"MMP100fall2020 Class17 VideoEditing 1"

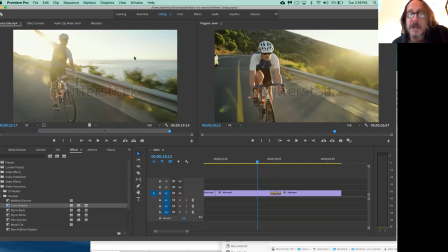4727s
And it's allowing you to dissolve depending on how much of that is available. So if you want a longer dissolve, which frankly is going to feel like more time has passed, you know, like for example, if the clip on the right was at night, I'd probably want a really long dissolve.
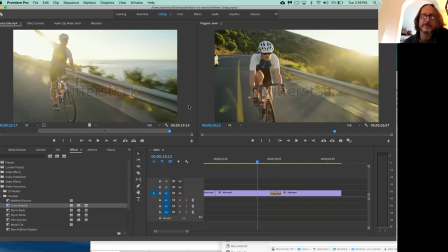4744s
Here's how you do it. You get close to your timeline. So I'm going to use this little handle here and get very close. If necessary, I'll drag the scroll bar over. I want to focus on this.
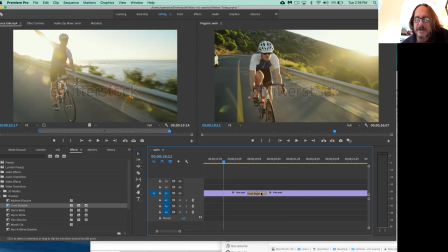4758s
If there's enough footage to work with, it's going to let you go to either end of the bridge and pull it further out. So I got a very long dissolve now.
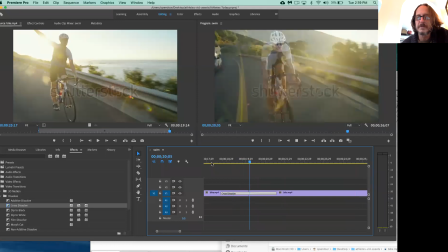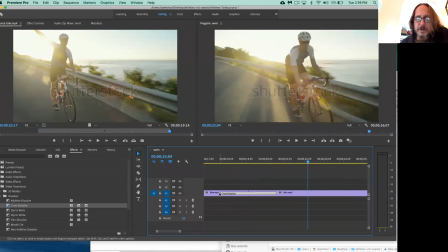4775s
So you want to find the magic
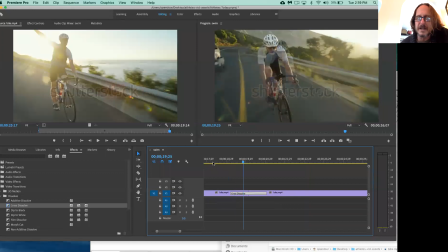4778s
amount of dissolve, because if you get carried away, it feels psychedelic and it's more like a guy bike riding on LSD than it is about time passing.
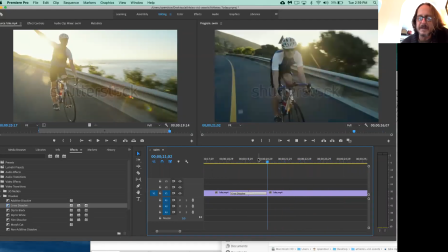4786s
I want you to be kind of careful as you make that decision. How long do you want it?
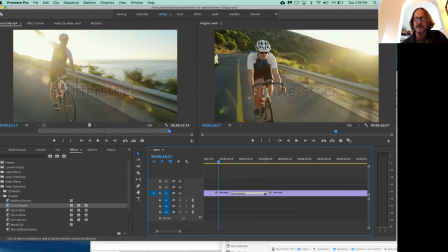4793s
You grab one end, doesn't matter which end. Out makes a longer dissolve, in makes a shorter dissolve. Okay, so listen, I want to say something quickly. Usually when you're shooting the footage the first time, or the director is shooting the footage, they have a good idea how they want to cut.
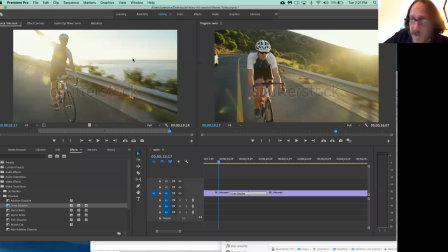4813s
So they're making very clear decisions on the set that's going to help the editor deal with it later. You know, for example, you know, maybe it ends with the person, you know, making a move like this, and the next footage, next clip is somebody going like this.
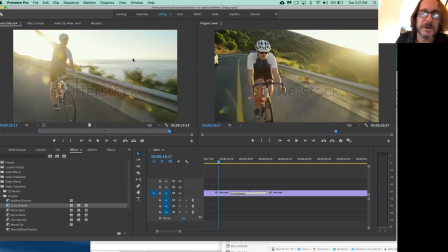4831s
You know, or maybe I'm zooming in on someone with a red shirt, and the next shot is a close-up of a red car. So there's all kinds of ways to get the mind to accept a cut from one clip to another. But these are rather random. They don't really cut that well. So I might just throw in some fast dissolves.
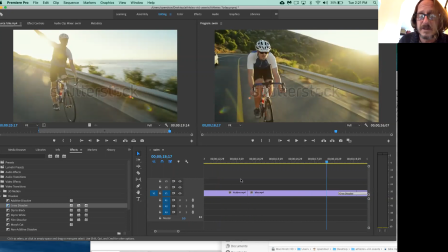4849s
I want to show what I mean. So here's the first cut.
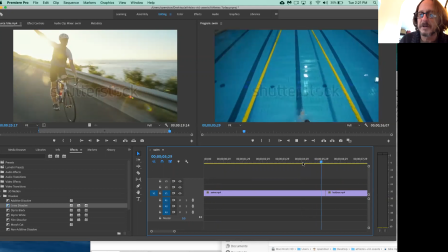4855s
I go from the swimmer to the kickboxer. And it just doesn't work visually.
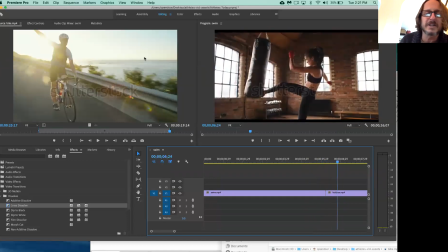4863s
You know, and the reason it doesn't is the swimmer's got a very strong vertical feeling, you know, and the kickboxer's got a very strong horizontal feeling. The colors aren't the same. There's nothing to join them. So while I don't like it, I'm gonna drop a dissolve in there.
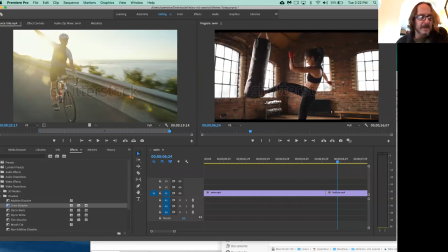4881s
If you wanna join me, find that gap and drag and drop your dissolve right on the gap.
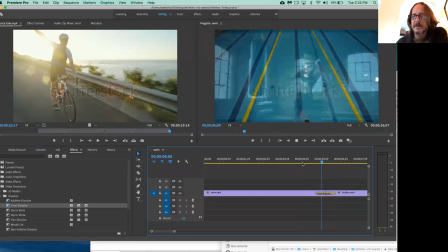4892s
And it'll produce something like this. And that's just right.
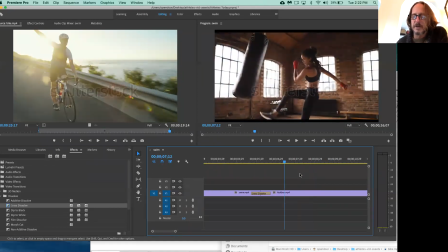4896s
I think I'm going to work with it. If you like it, you might want the same. Listen, I got to say something to you.
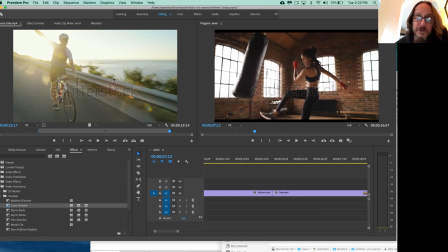4910s
I'm running out of time, but I do want to say this. Commercials, like trailers for movies. I knew a guy who, that's all he did. His whole career was making trailers. What a great job.
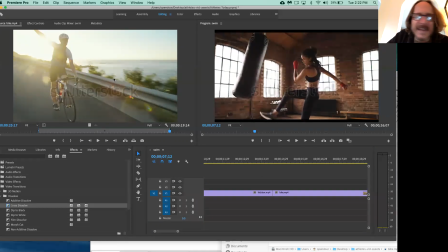4925s
But really, the cheap trailers, they fade everything. Everything fades to black. It's one shot after another. And there's usually the dramatic drum, you know, fade to black, da-dum. Next shot, fade to black, da-dum. It's very dramatic, but it's boring. But I know why they do it. Those shots were not made to cut well.
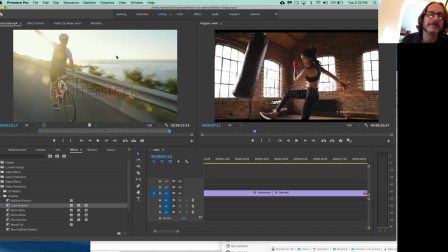4943s
So they're trying to find a way to make them work. Anyway, here's the kickboxer meeting the bicycle.
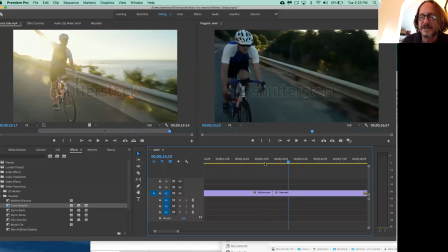4951s
That is just so weird.
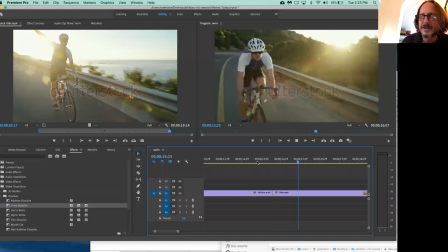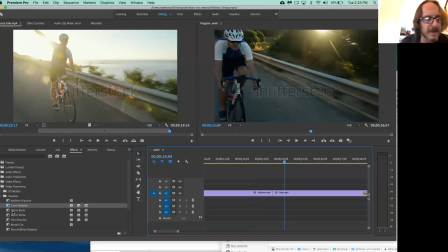4959s
You know, she's in the middle, he's on the left. There's just no relationship. I'm going to use the same cross dissolve, drop it right on that gap.
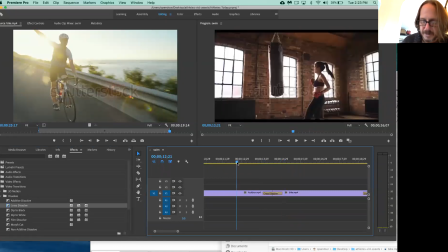4969s
And this is what I get.
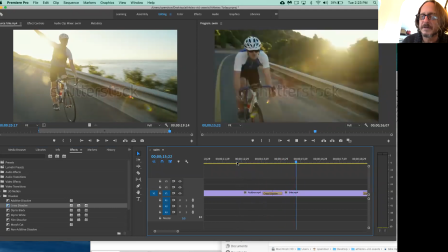4973s
Pretty good.